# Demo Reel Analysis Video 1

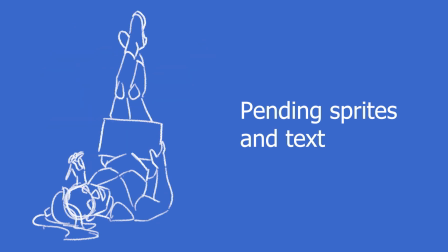Hi, it's your friendly neighborhood animator, gamer, and beta fish enthusiast.
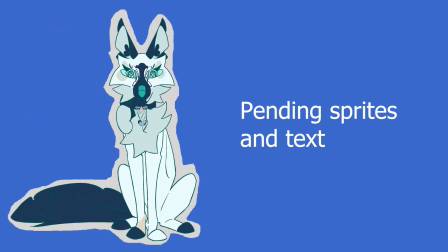My name is Kes Smith, and online I go by Butterfly. I love animals, especially my pets, and stories that take you to another world, whether it is living that story through a video game or watching it unfold in an immersive movie or show. And if there are animals, even better. So let's get into it and check out my demo reel.
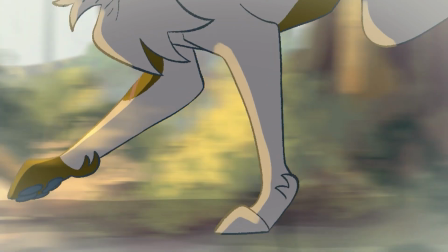My mother told me someday I would buy
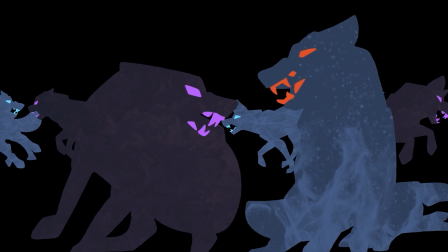galleys with good oars and sails to distant shores.
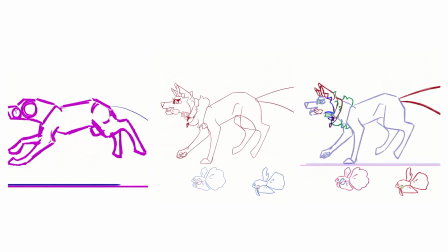Stand up high in the prow, you many foemen.
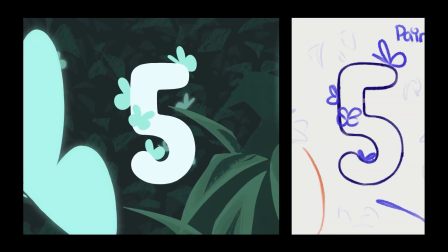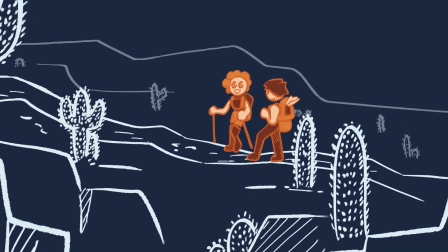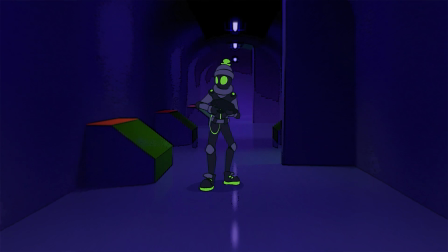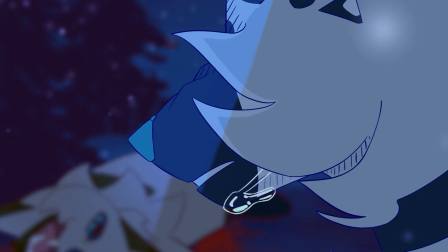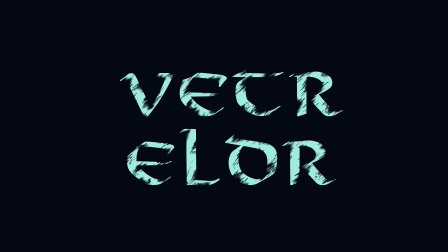To start off strong, I go with one of my favorite animations, my Vetra Eldra teaser animation.
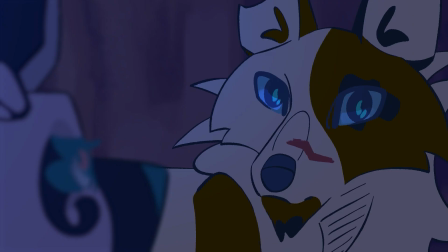For this, I show possible scenes from my story with the two beginning characters, Arminius and Butterfly.
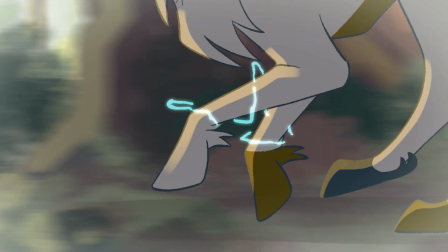This animation shows my understanding of horizontal parallaxing, with Arminius running through the forest.
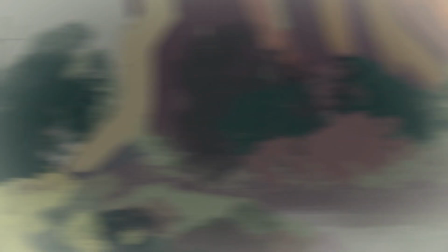The background moves the slowest and foreground moves the fastest to create a nice depth of field and realistic panning movement.
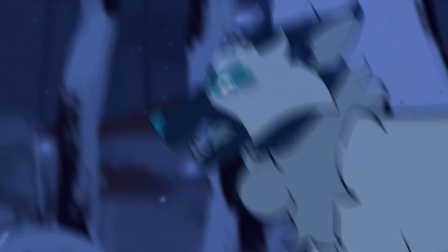Here, I hint at a similarity between Arminius and Butterfly with the same composition for each character.
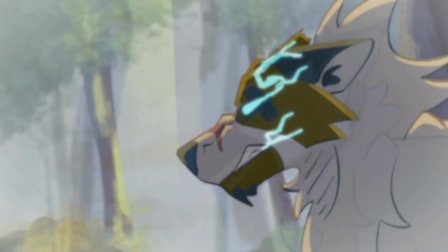This transition is done through a blur and fade between the two scenes. To further bridge this transition, Arminius starts to drop his head, and Butterfly continues this action in her breathing.
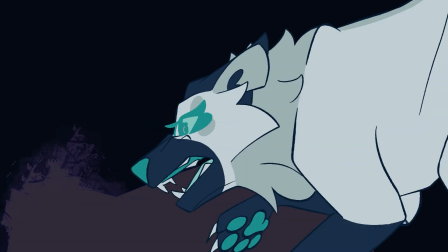I also experimented and practiced a bit of fight choreography in this animation.
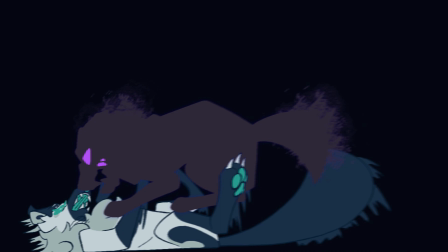I used smear frames to convey the speed these characters are moving at and smooth out the actions.
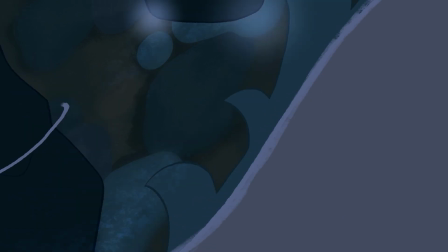Continuing with Vetra Eldra is the Vetra Eldra title sequence. For this shot, I learned and experimented with the After Effects 3D camera.
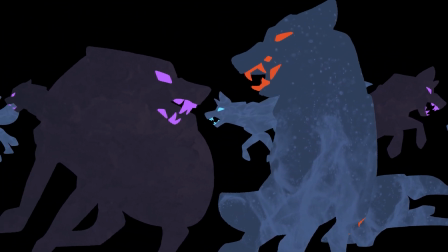I wanted to create a battle scene reminiscent of something seen in a scroll depicting a myth.
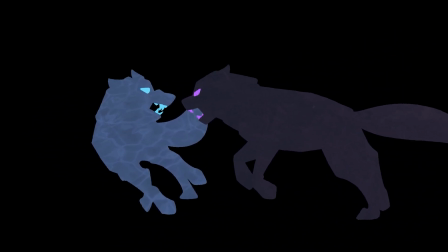To achieve this, the wolves are all silhouettes, with color and texture differentiating them.
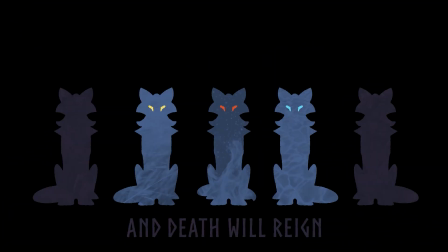Texture and color work hand in hand to separate the good wolves from the bad, as well as the different packs. Next, we transition into the Monarch TV station animations. Monarch is a station I created for animated shows, predominantly 2D. The station ident is then 2D with a butterfly magically bursting on screen, then landing on and revealing the station name.
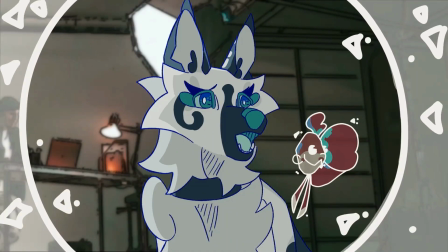The station blooper demonstrates my ability for lip sync, as well as some secondary action in the ear flick,
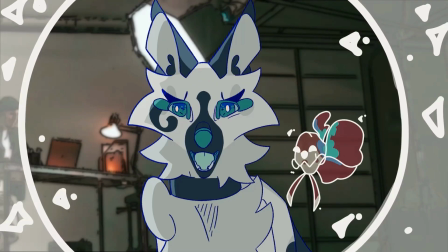which dictates the main action of Butterfly turning in the direction she's hearing noise.
Oh, sounds like Spundella's performance is starting.
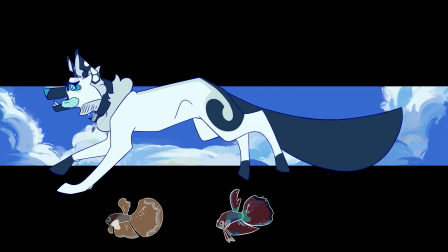Next up is the beta run cycle. For this, I show my ability to create run and swim cycles for quadrupeds and fish.
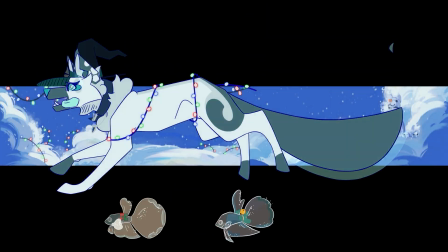This then shows overlapping action in the fur, ears, and tongue of Butterfly,
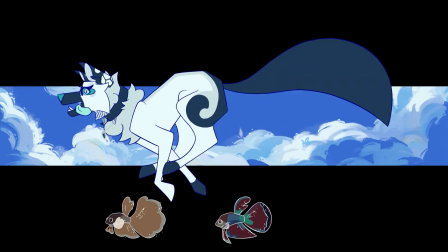as well as follow-through action in her tail and the two beta fish's fins.
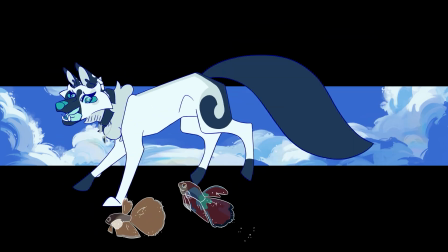I also play with timing in this animation, most notably in the beta fish's jumps. When they reach the climax of the jump, I use more frames and hold for slightly longer to let them be clearly seen and allow the fins to flare out. Butterfly then utilizes implied lines to further direct the audience's attention by looking at the fish jumping.
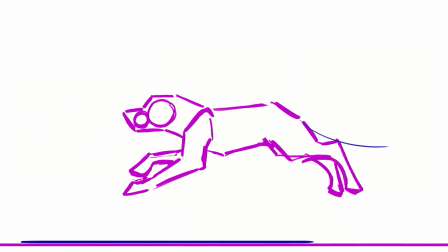I also show my process for going from rough animation to clean line art to final animation.
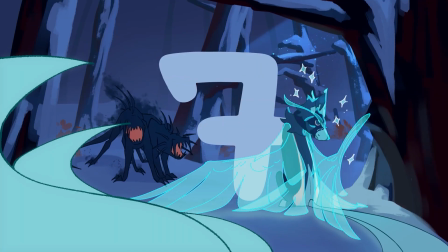This animation is a bit of a culmination of all my skills with frame-by-frame animation, puppet animation, tweening, and compositing.